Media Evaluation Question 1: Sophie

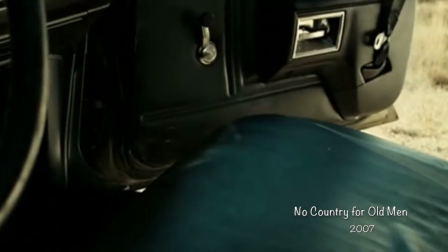487s
We also challenged conventions by not using any dialogue or voiceover from a character in the opening sequence,
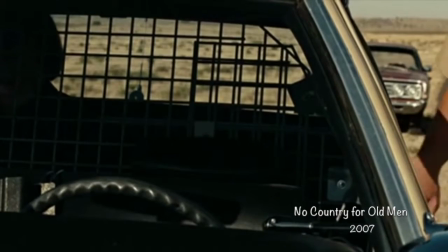493s
which is usually used to introduce narrative elements or the main protagonist. An example of this is in the thriller No Country for Old Men.
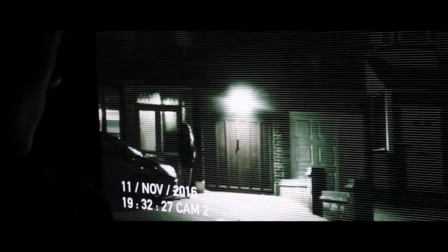500s
Ways in which our media product is conventional to the thriller genre is through character and narrative. In our opening sequence, we set it up to show character development and reveal the dark twist at the end, which introduces the main theme of the film. Firstly, the idea of a character watching, stalking someone is a common theme and narrative within some thriller films.
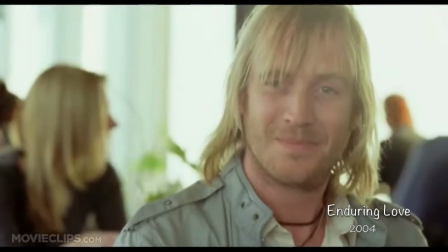520s
Example of this is Jed Parry in Enduring Love and Alex in Fatal Attraction.
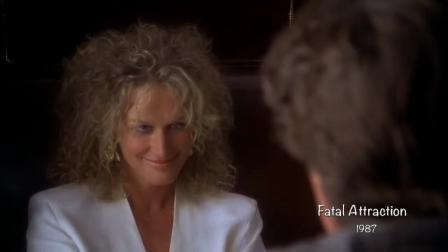525s
Furthermore, a lot of thriller films are likely to feature a twist that catches the audience off guard or changes the previous narrative completely,
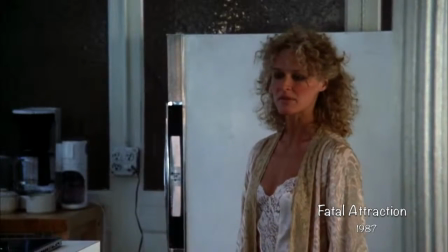532s
and this is effective as it creates new plot lines and often makes the audience question what is happening.
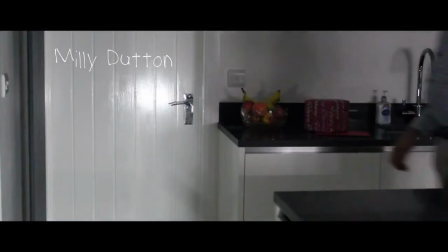537s
The build-up of tension that creates suspense at the end of the opening sequence is another convention we successfully used from thriller films,
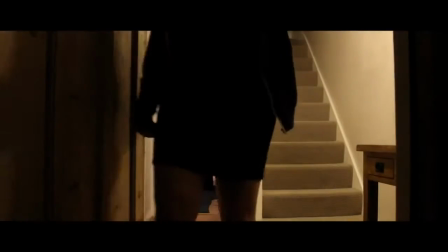545s
and as the build-up of scenes combined with the gradual sinister audio creates an eerie
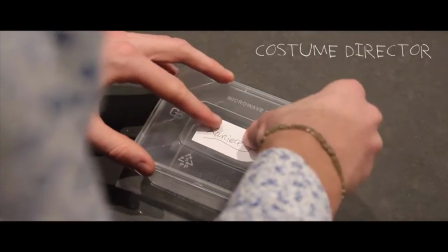550s
and creepy vibe that manages to release details and implications of the rest of the narrative without
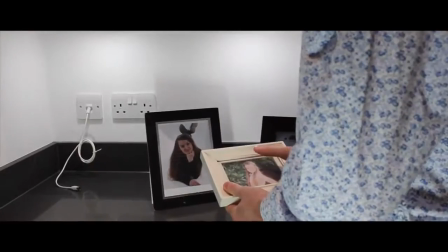556s
revealing the identity of the antagonist and making the audience question what is going on and what's going to occur later on in the plot.
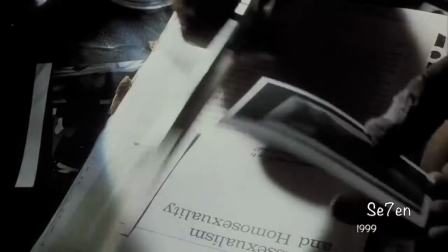562s
An example of a thriller film opening sequence that makes implications of the narrative without revealing an identity is in Seven.
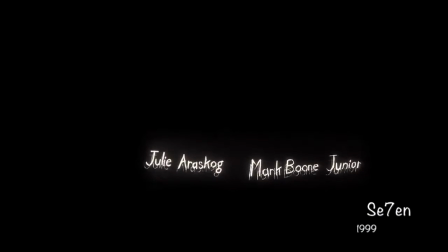569s
The sequence shows a montage of behaviours and evidence of murders to show the film is about a serial killer,
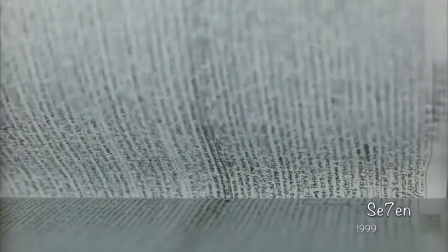575s
but doesn't reveal to the audience who the antagonist is until later on in the plot, when the narrative has become more unravelled.
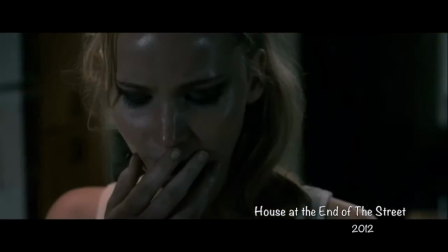583s
The plot twist in House at the End of the Street is vaguely similar to our opening sequence by revealing that the character, in our case the anonymous man, is psychologically troubled. In House at the End of the Street, the twist is much darker and better thought out, but as we only created an opening sequence,
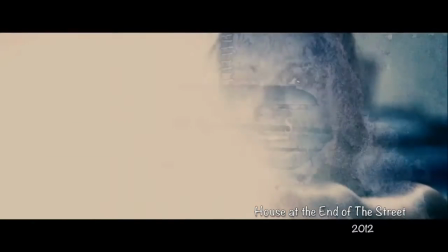599s
later plot developments are obviously not shown, and what we came up with could potentially be built upon if we made the whole film.
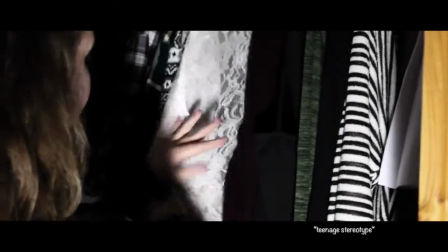605s
We decided to make our narrative and characters quite simple and generic to the genre,
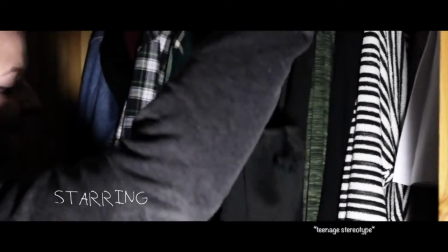609s
as it's easier to establish it to an audience than trying to create and develop intricate personalities and plots that the viewer may not understand.
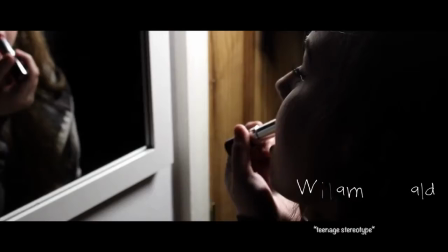616s
It's obviously easier to be more unconventional if we are making a larger section of the film, or the whole thing,
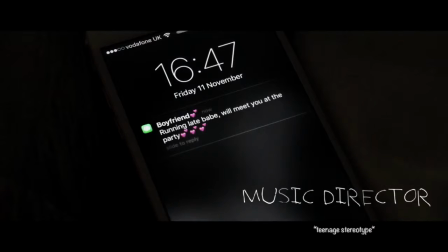622s
but within a few minutes it's easier to stick to conventional elements that are similar to other media products.
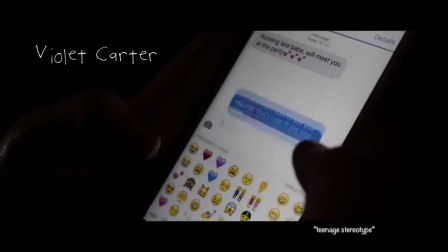627s
Although, as previously said, we didn't necessarily challenge the conventions of media products in our own sequence,
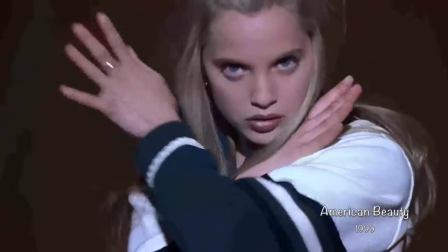633s
but I think the paedophilic father-daughter element of our character's obsession, being quite taboo and a dark subject,
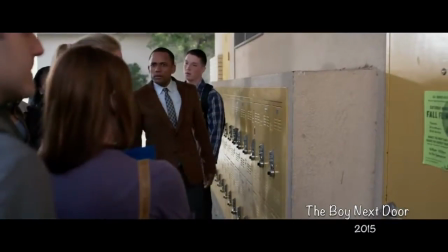641s
challenges the stereotypical stalker movies such as The Boy Next Door, and this gives our film/opening sequence a fresh take on an otherwise typical thriller film. Overall, I think we had a successful balance of using conventional aspects in our thriller to make it authentic,
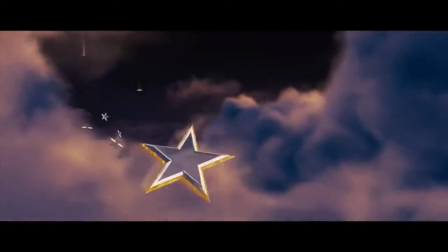655s
such as the overall narrative and the use of the drone over the soundtrack, but also breaking in challenging conventions,
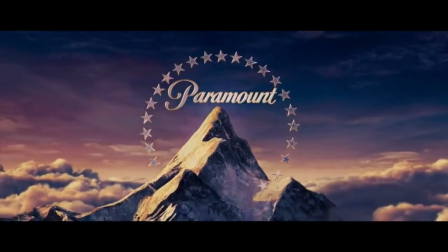661s
such as by using contrasting lighting for each character. There are obviously more elements to our opening sequence that made it successful,
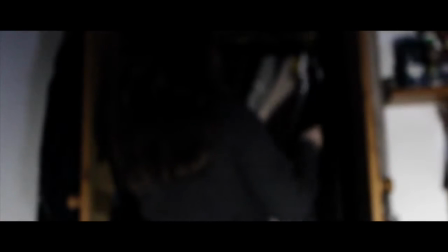668s
but those are some of the prominent details in terms of conventional and unconventional aspects we incorporated into the sequence.